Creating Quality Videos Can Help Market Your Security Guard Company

Okay, let's talk about lighting. Where do I even start? There are full courses in film school devoted to lighting. On any film or video production, there are usually half a dozen people focused on lighting. But fortunately for you, I'm not going to make you go through years of the trial and error that I went through to figure out the most important points for lighting, of which there are two. The first is three-point lighting, and the second is diffusion.
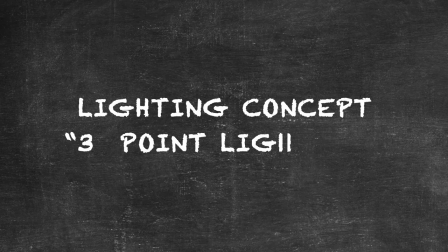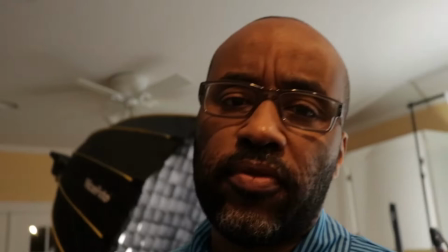When it comes to video creation, there are really two types of videos that you can do.
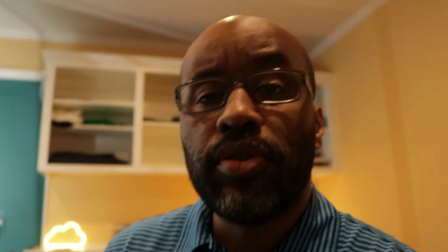The first is vlogging.
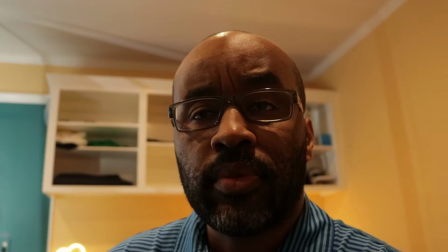With vlogging the camera comes along with you while you're moving and talking about whatever subject that you're talking about.
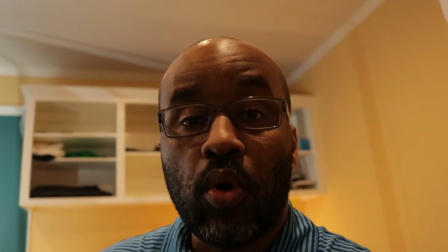With vlogging you're kind of at the mercy of the lighting in the environment that you're recording in.
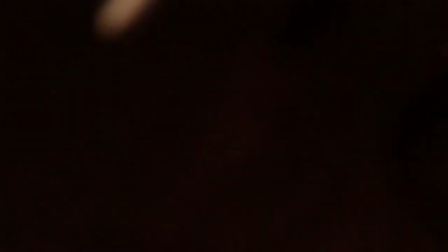This would be an example of vlogging. The second style is the locked off type of shooting that you would be doing from your office or your home office. In this style of shooting you can completely control the lighting in your environment which can give you a much more dramatic video. A vast majority of B2B videos are shot in the locked off style. This style of shooting is used for providing commentary on any given topic. It's great for product tutorials or providing information about your company as well as doing interviews with other people which I absolutely love. In the locked off style of shooting, content creators, which is what you are now, will generally speaking use three-point lighting to light their videos. For a really good explanation on three-point lighting, check out this short video.
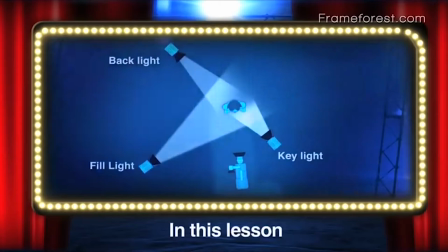In this lesson of Frame Forest Film School, we're going to show you how to use three simple lights to do a three-point lighting setup.
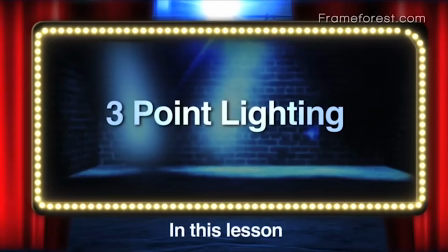So if you want to light a headshot or maybe an interview, this is going to show you some of the basic lighting principles to make your shots look better.
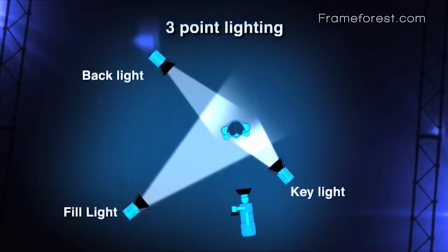In three-point lighting, there are three lights, a key light, a fill light, and a backlight.
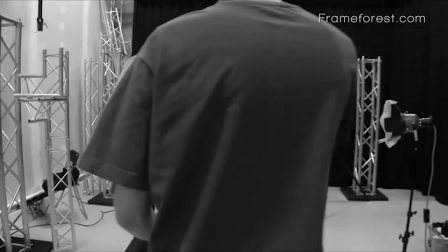In this video, we will also show you some tips on adding more life to the background. Well, let's get started.
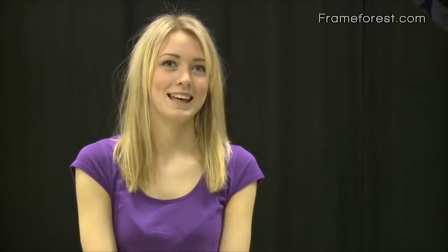Here we have our talent in front of a black background in the studio. We are going to start off by turning off our lights in the ceiling.
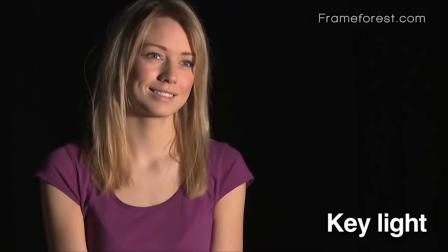Then we're going to turn on our first light, the key light. The Key Light is a 650-watt tungsten lamp with a diffusion gel to make the light softer.
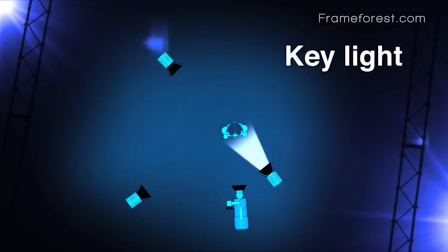The Key Light is the strongest light in the setup and is our main light source.
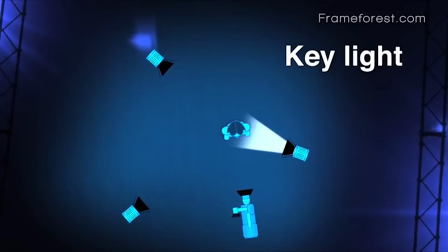The Key Light is placed at the side of the camera in a 20 to 45-degree angle.
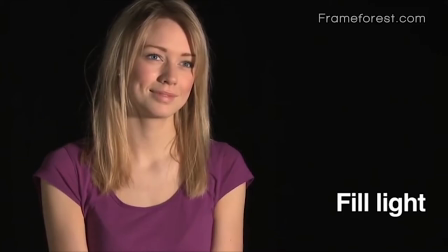The second light is our Fill Light. The Fill Light fills in darkness and shadows on the opposite side of the Key Light and gives much more even lighting.
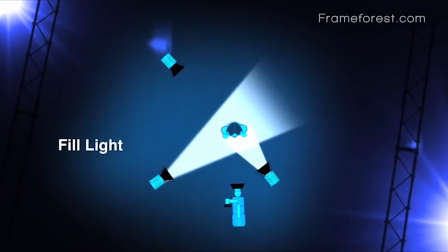The fill light is normally only up to 50% as powerful as the key light.
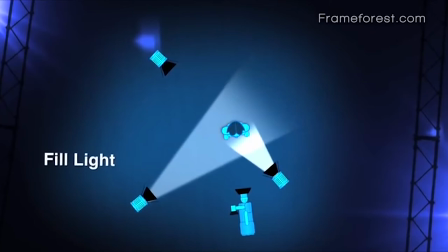You can achieve this by using a less powerful light, move the light further away from the subject, or adding more diffusion gels to it.
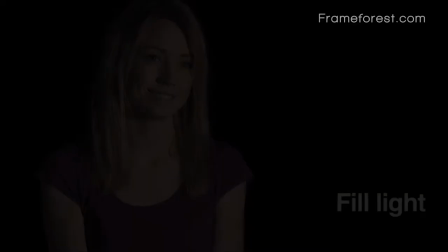Here we turn our fill light on and off to demonstrate the effect.
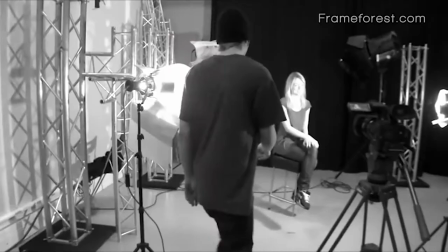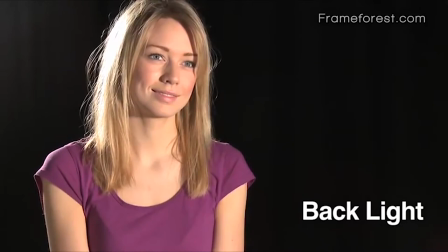The last light in the three-point lighting setup is the backlight.
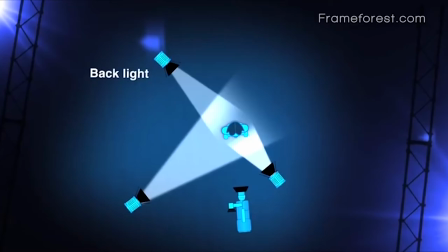The backlight is placed behind the talent and creates a kind of halo effect around the edges of the subject.
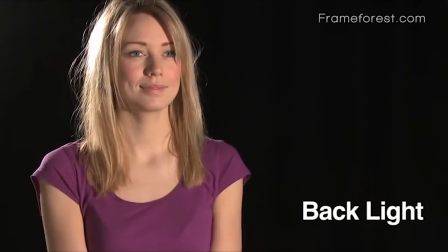The backlight is separating our talent from the background and is highlighting the contours.
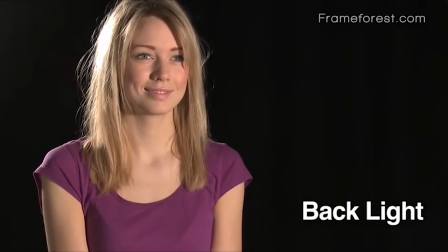Here we turn our backlight on and off to demonstrate the effect.
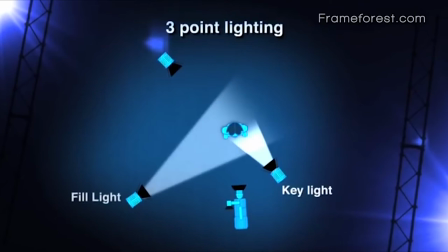So this is the three basic steps in creating three-point lighting.
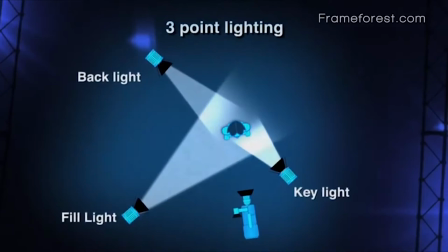But in addition to the three lights to light your subject, you can also light up the background to it to make the picture even better.
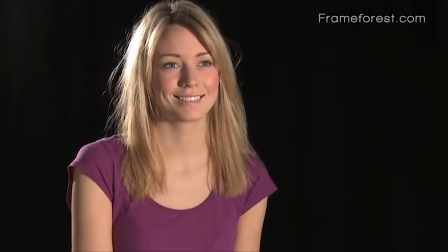So what we're going to do here is add a bright 2-kilowatt tungsten lamp with a colored gel on it to make a splash of color on our black background.
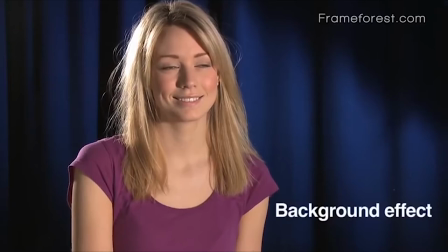So here Here you can see now we added a little bit of blue color behind her.
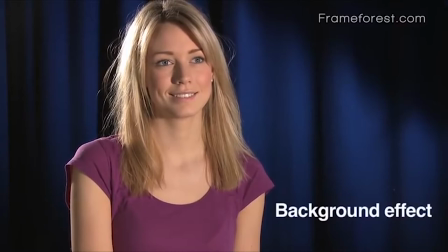By using the barn doors on the lamp, we can kind of shape it into a shaft of light, which is a cool effect.
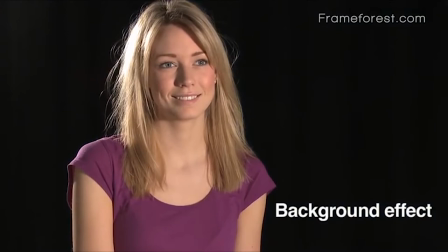Changing the color and shape of the background light, you can create different moods for your scenes.
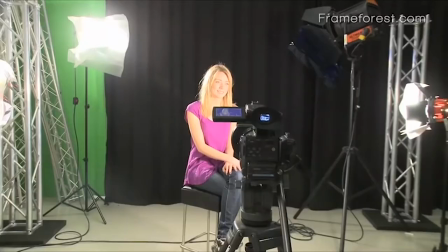And here we turn our background light on and off to show the improvement to the shot. Let's take a look at some before and after shots.
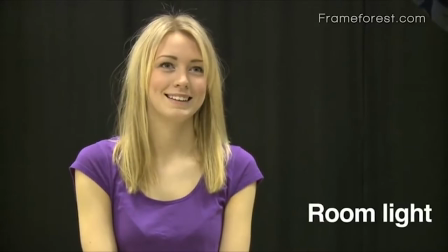So this was our talent with just the natural room light from the ceiling. And this is after.
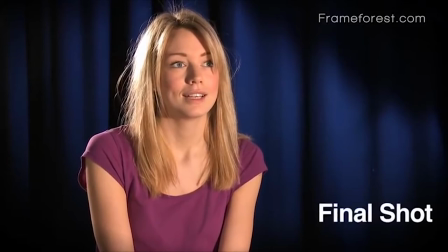As you see, three-point lighting creates much more depth in your shots and creates different moods. Next, let's talk about diffusion. Diffusion is just a fancy term for making light softer or more appealing. Here is a short explanation of the differences between soft light and hard light.
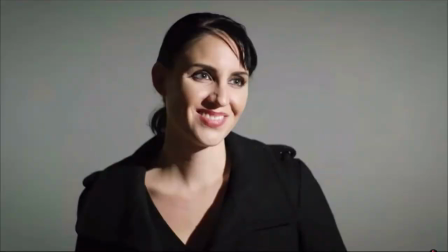Hey, it's Matt from the A-Team, and today we're going to go from this to this by diffusing our light. You ready? Let's go.
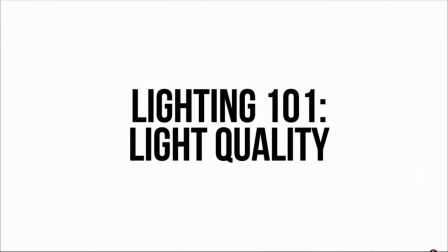Last week, we talked about light placement. This week, we're going to talk about light quality. That refers to the brightness, specular highlight, and the shadow roll-off. And this is all done by modifying your light. Simply put, there's hard light and soft light.
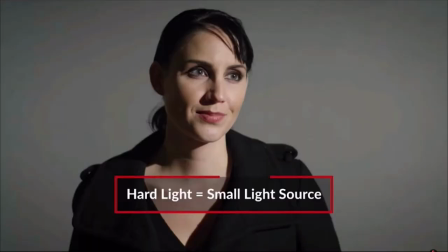Hard light is achieved by using a small light relative to your subject. This creates harsh shadows.
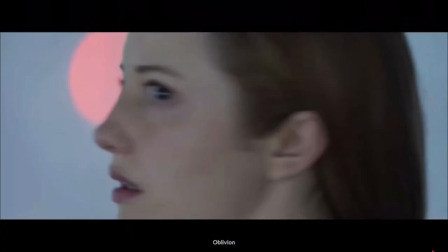For example, the sun, while it is huge, if you look up in the sky, it's relatively small to you.
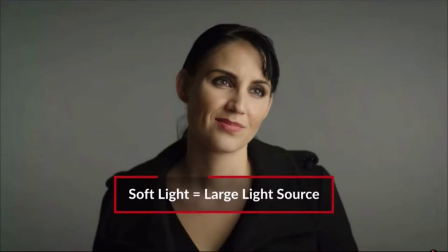Soft light, on the other hand, is achieved through a relatively big source compared to your subject. This creates a nice blurred line between the light and shadow of the face.
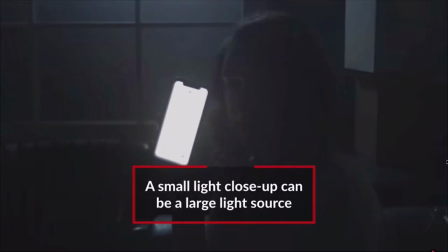For example, your phone is super small, but when it's right next to your hand, it creates a smooth transition between light and dark.
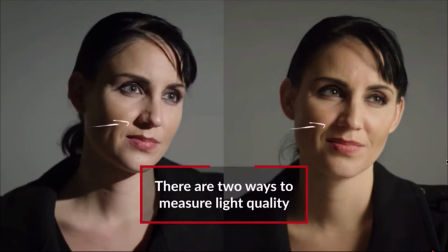Soft light is measured in two different ways. First is the distance of the transition between light and shadow.
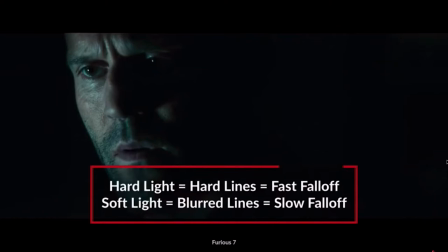This is called fall-off. Hard lights create hard edges, which is called fast fall-off.
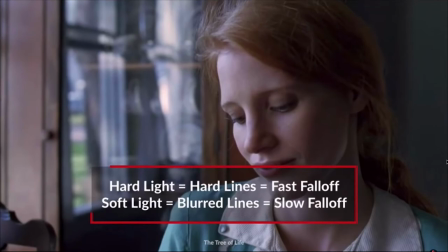On the other hand, soft lights create blurred lines, which is called slow fall-off. The other way is highlights.
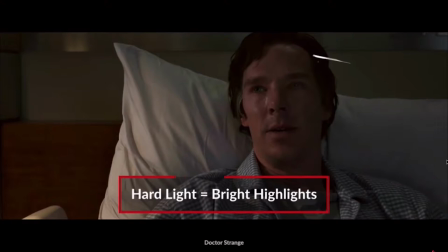This is when a light source is reflected onto a subject. Depending on the reflectiveness of its surface, you'll either see a bright highlight or a dim highlight.
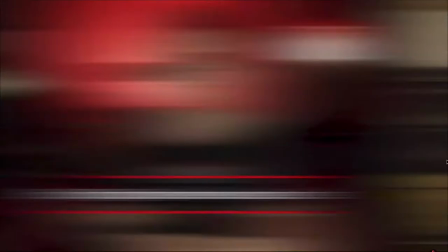And usually, the softer the light, the softer the highlight will be. Overall, a soft light is more preferred over a hard light because it simply looks more pleasing to see on a subject.
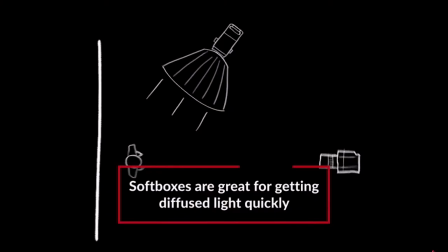Some lights are naturally... So the next setup we have is a softbox, specifically a Light dome 2.
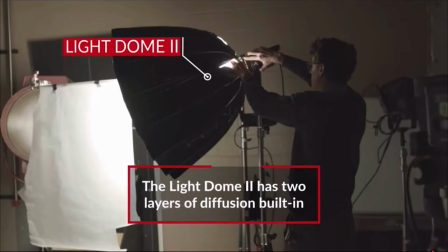The cool thing about this light is it comes with two sheets of diffusion built inside.
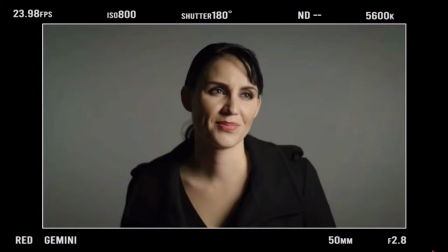One inside near the center and one out here and they give you a super nice clean layer of soft light. Again when it comes to getting the right lighting not only can it be complex it
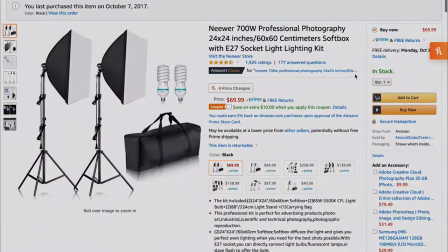can be really expensive but don't worry I've got just the product for you.
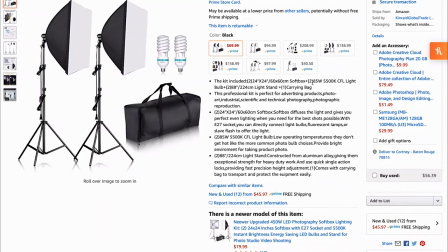The soft boxes that I started off with I purchased on Amazon for less than $70.
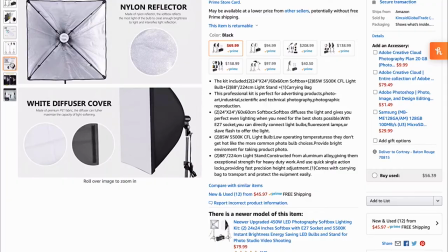That kit served me well for a couple of years before I decided to upgrade to the big boys. The other option for lighting that many content creators use are ring lights. With ring lights you can dial the brightness up and down and it gives you that
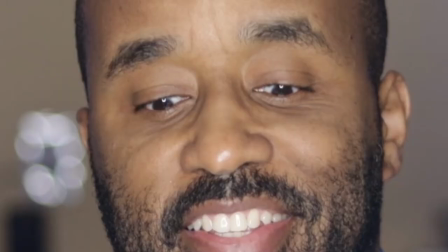really cool light reflection also known as a catch light in your eyes.
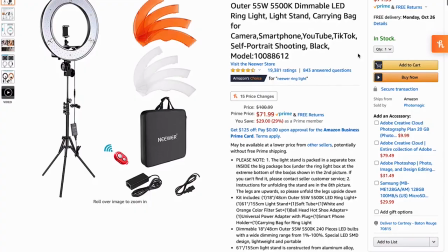Ring lights are relatively inexpensive, and you can purchase them right off of Amazon.
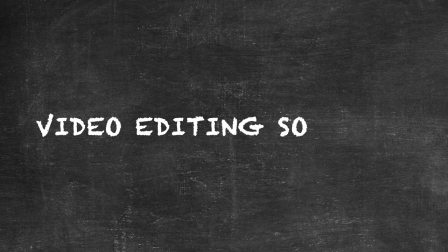Now that we've talked about some of the equipment and how to capture your video, let's talk about how to get that video out of your device and onto your preferred social media platform. In this case, LinkedIn. Generally speaking, I guess you could export your video file from your device and upload it directly, but you'd be missing out on an opportunity to take your video from good to excellent. In order to get to excellent, you'll want to take your video and import it into some video editing software. And there are dozens of different brands of video editing software.